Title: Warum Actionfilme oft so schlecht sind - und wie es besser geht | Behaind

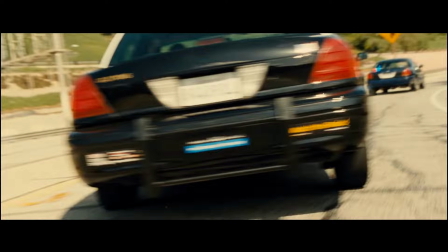[4:12]
Die Kamera wird hier möglichst nah ans Geschehen gerückt, damit man dem Zuschauer irgendwie vorgaukeln kann, dass da gerade gekämpft wird.
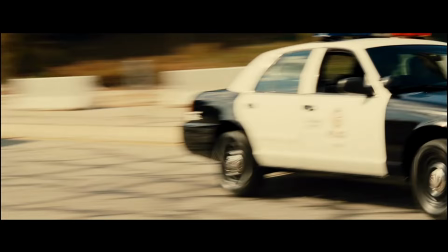[4:19]
Dann ein paar schnelle Schnitte und Schwenksreihen und ja, irgendwas passierte halt gerade.
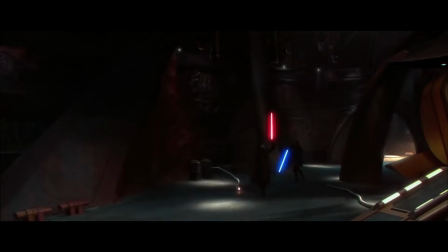[4:24]
Eines der schlimmsten Beispiele dieser Art muss man in Star Wars Episode 2 erdulden. Da treffen im großen Finale Anakin Skywalker und Count Dooku aufeinander.
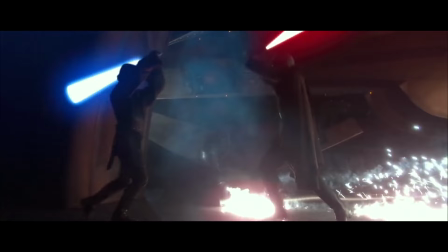[4:32]
Und ich dachte mir im Kino damals, wow, jetzt geht's endlich los. Was dann aber losging, war das hier.
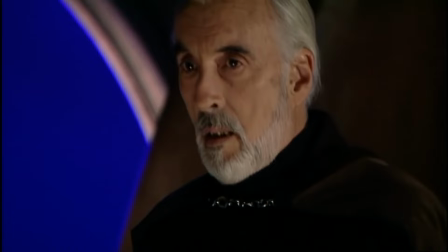[4:41]
Okay, nun muss man sagen, Christopher Lee ist ein wirklich alter Mann.
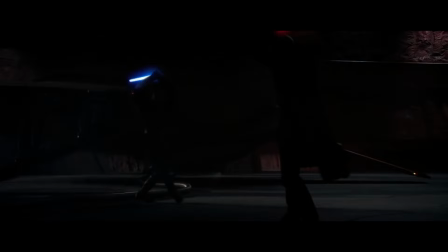[4:45]
Dem das Fechten beizubringen oder eine Choreografie einzubläuen, ist vielleicht auch ein bisschen zu viel verlangt.
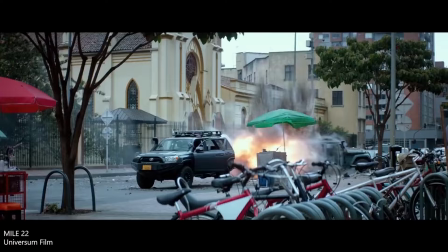[4:50]
Aber von einem modernen Film sollte man das doch schon irgendwie erwarten können, oder? Das hier ist geradezu brandneu, Mile 22.
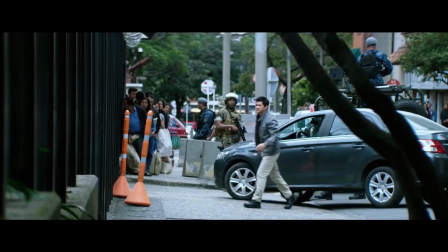[4:57]
Im vergangenen September in den Kinos gestartet, Hauptrolle Mark Wahlberg, Nebenrolle Iko Uwai.
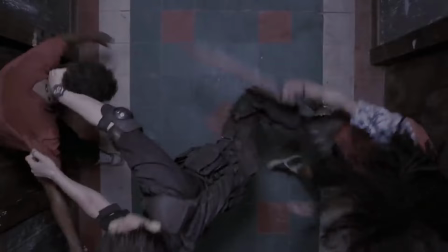[5:02]
Ein Kampfsportler, den ihr wahrscheinlich schon mal im Martial-Arts-Geniestreich The Raid gesehen habt.
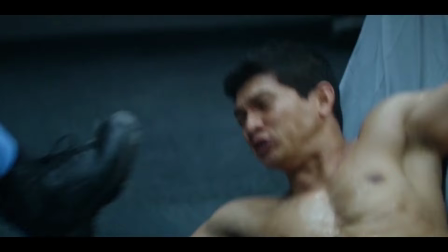[5:07]
Heißt, wenn einer großartige Kampf Choreografien drauf hat, dann der. Ja, dann schauen wir uns doch mal einen dieser Momente an.
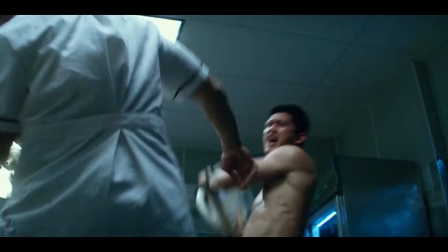[5:18]
Ja, das, meine Damen und Herren, ist Mile 22. Ein wüstes Schnittmassaker, bei dem man nahezu gar nichts erkennt.
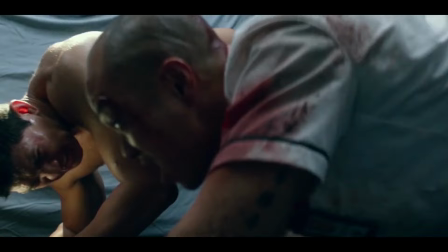[5:25]
Kein einziger Schlag kommt durch, ohne dass er durch einen Schnitt wieder unterbrochen wird. Viel schlimmer ist, dass durch die Art Wiegeschnitten wird, jegliche Wucht verloren geht.
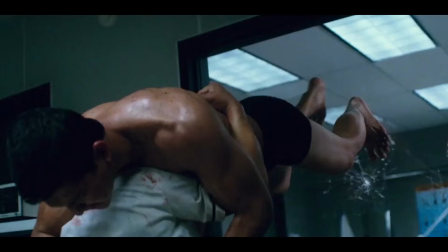[5:33]
Zum Teil fehlen ganze Bewegungen. Selbst wenn man die Geschwindigkeit stark herunterdreht, ist das hier ein absoluter Clusterfuck.
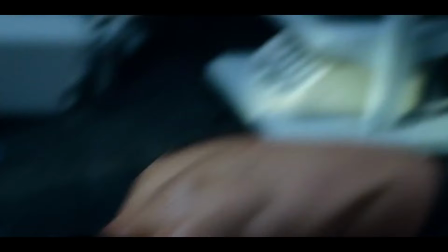[5:41]
Wenn ich nicht wüsste, dass Ico Owei es besser kann, würde ich es hiernach wohl nicht glauben.
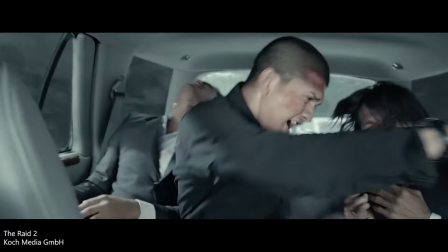[5:46]
Zum Glück gibt es aber The Raid 2. Für mich immer noch einer der besten Actionfilme, die je gedreht wurden.
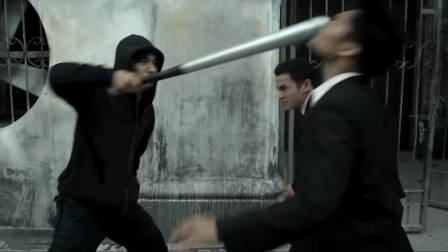[5:51]
Der Regisseur Gareth Edwards hat über Monate mit einer Crew aus begnadeten Choreografen und Stuntman ein wahres Ballett der Gewalt geschaffen.
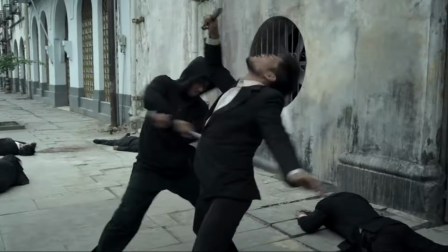[5:59]
Und erzeugt so Momente wie diesen.
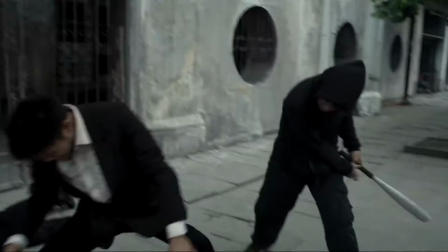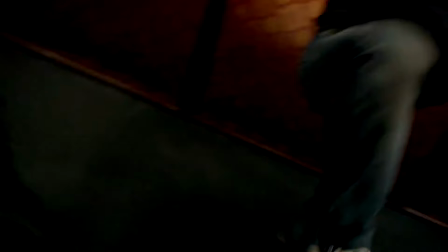[6:06]
Gareth Edwards hält eine Einstellung, solange es geht. Und wenn er die Kamera bewegt, dann macht er das Ganze bewusst, um die Bewegungen und Schläge seiner Darsteller zu intensivieren.
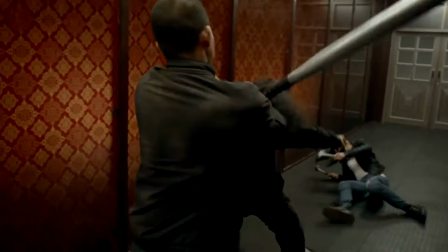[6:15]
So ergibt sich ein regelrechter Rhythmus, der einem im Finale des Films förmlich den Atem raubt.
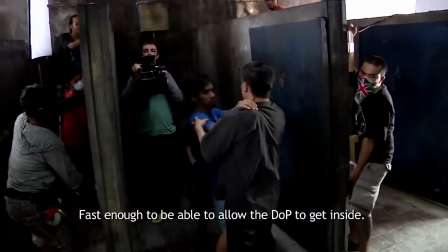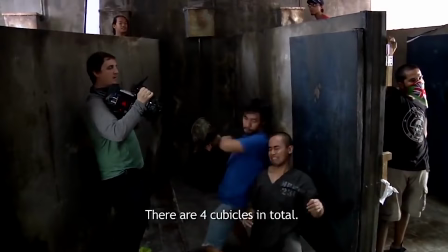[6:26]
Die Sache ist, solche Action zu drehen, kostet wochenlange Vorbereitung und Planung.
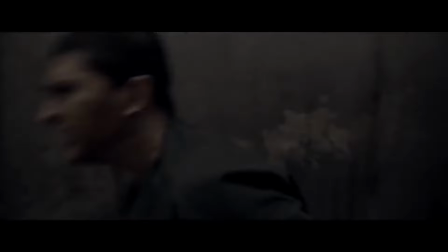[6:31]
Für diese Prügelei innerhalb einer Toilette ließ Edwards zum Beispiel extra bewegliche Wände bauen, weil er die Kamera unbedingt um die Akteure kreisen lassen wollte.
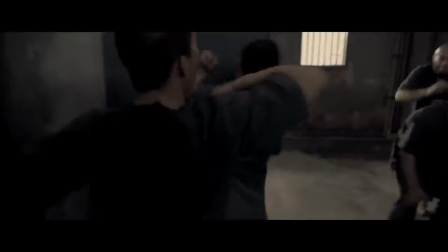[6:39]
So etwas filmt man nicht mal soeben nebenbei.
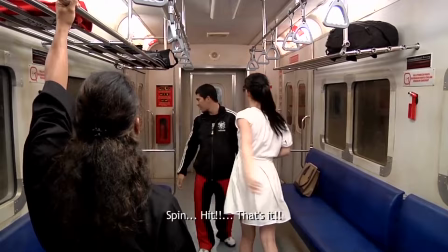[6:44]
Weil Planung aber Zeit benötigt und Zeit in Hollywood Geld kostet, verzichten viele Filmemacher darauf, ihre Action-Szenen durchzuplanen.
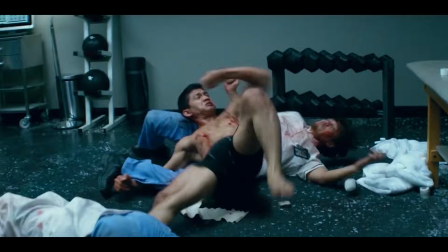[6:52]
Das Schlimmste ist, bei Mile 22 hat es nicht am Budget gelegen. Mit 50 Millionen Dollar hat der Film mehr als das Zehnfache von The Raid 2 gekostet.
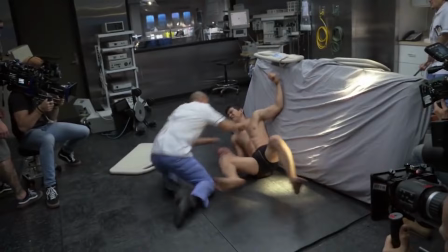[7:00]
Nein, hier ist das Grundproblem ein ganz anderes, nämlich Faulheit. Im Behind-the-Scenes-Material kann man sehr gut sehen, wie die besagte Kampfszene entstanden ist.
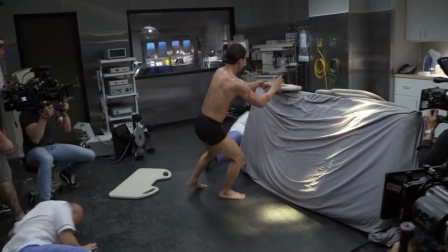[7:07]
Gleich drei verschiedene Kameramänner filmen in den Raum hinein, alle in unterschiedlichen Einstellungen.
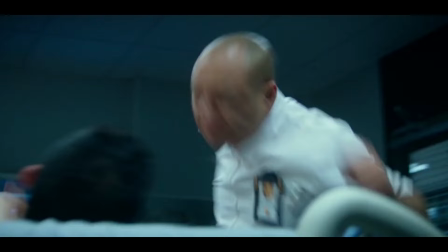[7:12]
Statt also auf eine gute Choreografie zu setzen, sucht man sich im Schnitt hinterher einfach die passende Szene raus, schneidet das irgendwie zusammen und fertig.
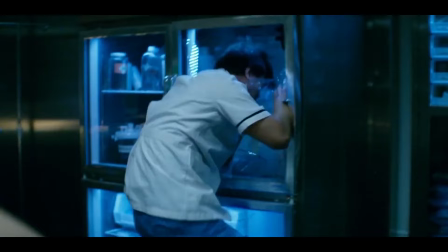[7:21]
Plumper kann man Action kaum verwirklichen. Ist die Zeit der guten Actionfilme vielleicht einfach abgelaufen?
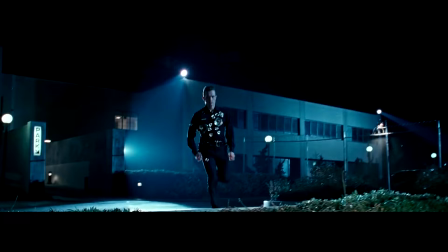[7:29]
Um die Frage zu beantworten, gehen wir am besten einfach nochmal zurück zu Taken 3 und Terminator 2.
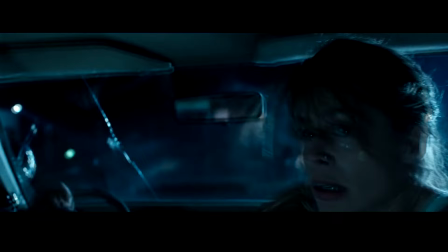[7:34]
Denn ehrlich gesagt ist Terminator 2 vielleicht auch ein eher unfaires Beispiel gewesen. Immerhin ist Terminator 2 über 25 Jahre alt.
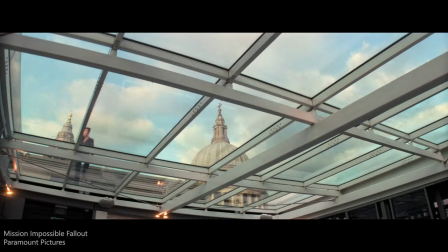[7:42]
Das Kino hat sich in den letzten Jahrzehnten natürlich stark verändert und mit ihm die Sehgewohnheiten. Nehmen wir besser einen aktuellen Film.
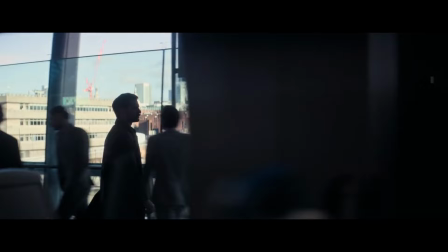[7:48]
Das hier ist Mission Impossible Fallout, ganz frisch aus 2018. Und da gibt es eine Verfolgungsjagd wie in Taken 3.
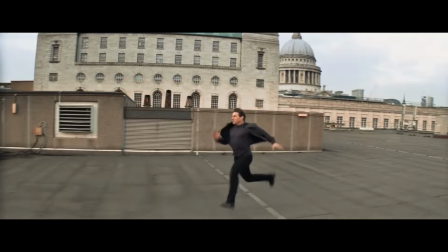[7:55]
Gucken wir doch also mal, wie viele Schnitte in 10 Sekunden es da gibt.
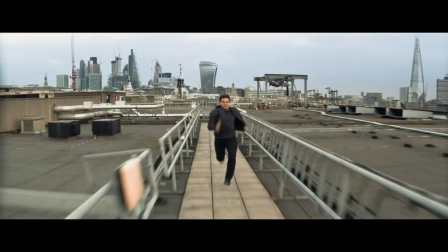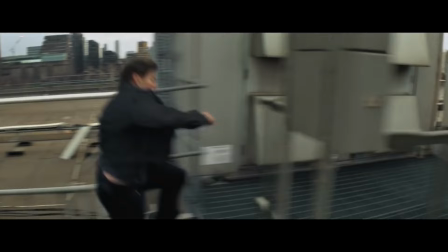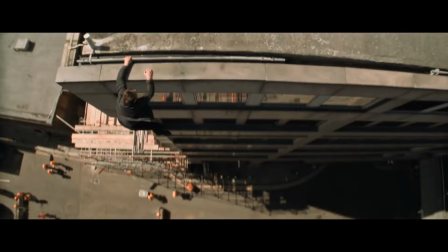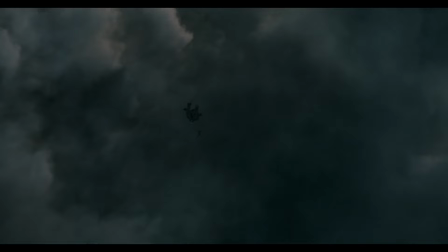[8:17]
Okay, ich habe geschwindelt.